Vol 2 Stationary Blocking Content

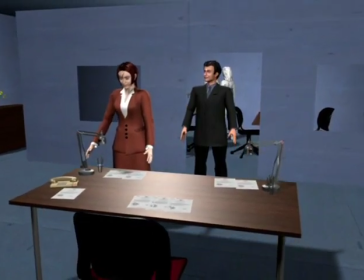Damien's ego is having a hard time with the fact that Jennifer is seeing other people, but he's not the kind of person who admits defeat, even to himself. The script can be downloaded from hollywoodcamerawork.us/downloads.html. Let's do a read-through.
Jennifer is busy looking for the deposition.
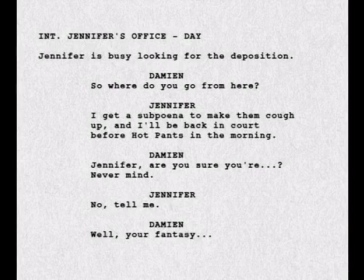So, where do you go from here? I get a subpoena to make them cough up, and I'll be back in court before hot pants in the morning. Jennifer, are you sure you're... Never mind. No, tell me.
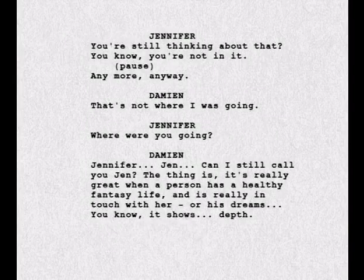Well, your fantasy. You're still thinking about that. You know, you're not in it anymore, anyway. That's not where I was going. Where were you going? Jennifer. Jen. Can I still call you Jen?
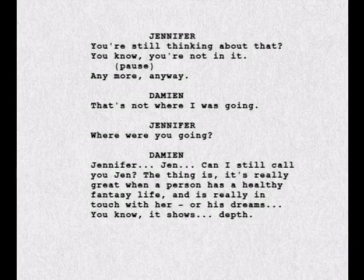The thing is, it's really great when a person has a healthy fantasy life and is really in touch with her or his dreams. You know, it shows depth. $5 if you can spell that word.
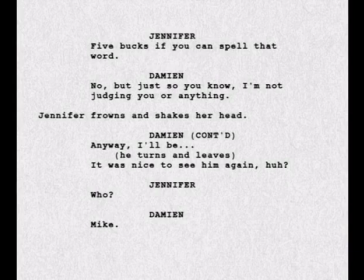But just so you know, I'm not judging you or anything. Jennifer frowns and shakes her head. Anyway, I'll be... He turns and leaves. It was nice to see him again, huh?
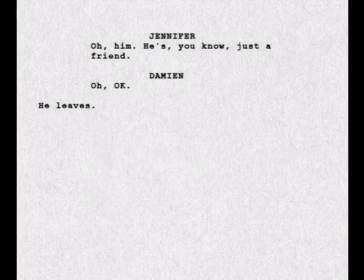Who? Mike. Oh, him. He's, you know, just a friend.
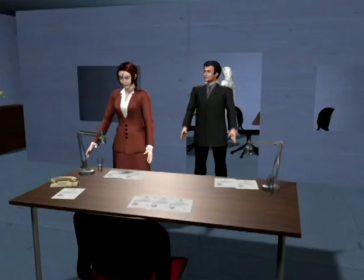Oh, okay. He leaves.
There are plenty of subtle opportunities for motivated movement in this scene.
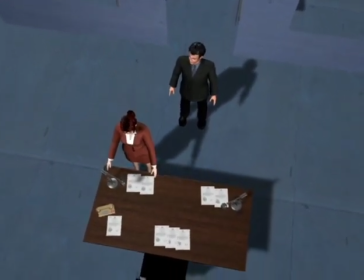To start, Jennifer's movement comes from a mixture of discomfort regarding the case and a desire to become less personal with Damien, who's being a bit obnoxious.
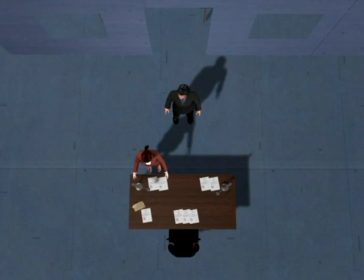In any case, she wants to stay busy, and the script also says that she's looking for a deposition, so the first thing we'll do is create a couple of marks she can move between. We'll put 2 marks at either end of the table, which will be the main marks. Halfway through the scene, Damien essentially says it's okay she once had a fantasy about him,
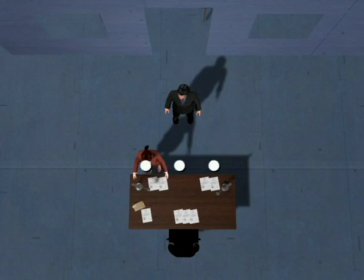which she finds mind-boggling, so we'll place a 3rd mark in the middle for becoming curious or more personal. We'll simply label the marks 1, 2, and 3. We'll place Damien here, which puts him almost in the middle of where Jennifer needs to walk, so he clearly doesn't care that she's busy.
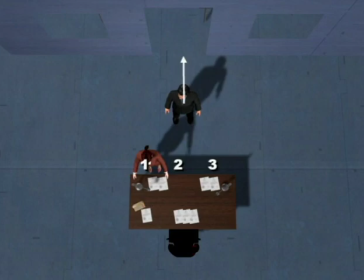He only has 1 movement towards the end where he walks out, but stops to shift gears, so that's 2 marks. Next, let's cover the stops. We'll start with a camera on Jennifer with Damien in the background.
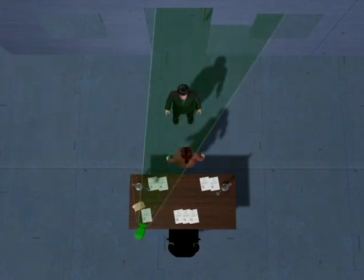For covering Jennifer's movement between marks 1 and 2, we can pan this camera to transform it into a flipped over the shoulder, which we'll cover in more detail later.
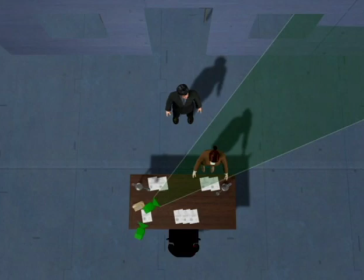We'll cover Jennifer's 3rd stop with a camera here, which we're placing like this to avoid a line problem, which we'll also look at later.
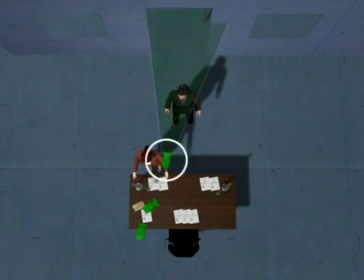Back on her first stop, let's also place an internal shot on Damien, which we can again pan to make work for Jennifer's first and second marks. This camera is in her path, so she'll have to move behind the camera for that take, which is fine as long as his eye line is the same.
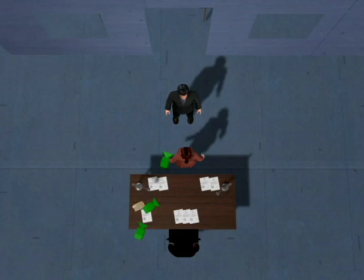Towards the middle of the scene, where Damien's long line shows that he's completely misunderstood the situation, this is the mark she'll walk to out of curiosity or becoming more personal. So let's add a close-up here. As the scene draws to a close, we'll have her walk back to the first mark, which is the best covered mark.
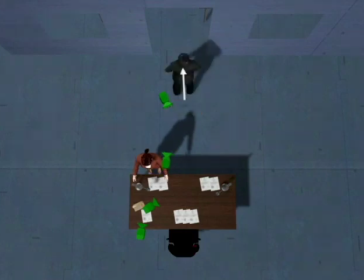This is where Damien walks out and stops to think or feel or shift gears. We'll cover that in the same close-up as before, but let's add a matching internal reverse on Jennifer. He walks out completely, and we hold on her as she stops to reflect for a moment, after which she walks out of the frame to stay active.
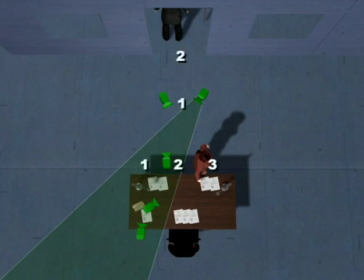So as we've covered these stops in 5 cameras, let's now work on the timing of movement between the marks.
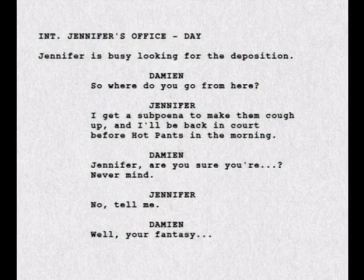All we'll do here is note the movement between the numbered marks, which is an easy and intuitive way to time it to the melody of the script. In the beginning, we'll have Jennifer start on her mark 2 in the middle and walk to mark 1 during her line to immediately make her look busy.
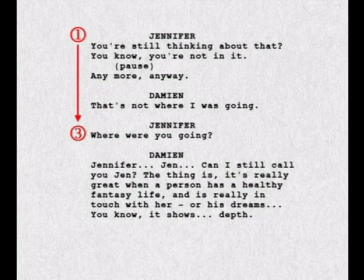After a little dialogue, let's have her walk to mark 3, timing the walk to end here. As Damien does his long line, we'll have her listen for a bit and then walk to the middle mark.
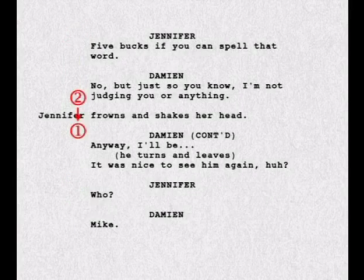Here she'll stay for her next line and then walk back to mark 1 in time to frown and shake her head. Damien stands awkwardly for a moment, then walks out, which is between his 2 only marks.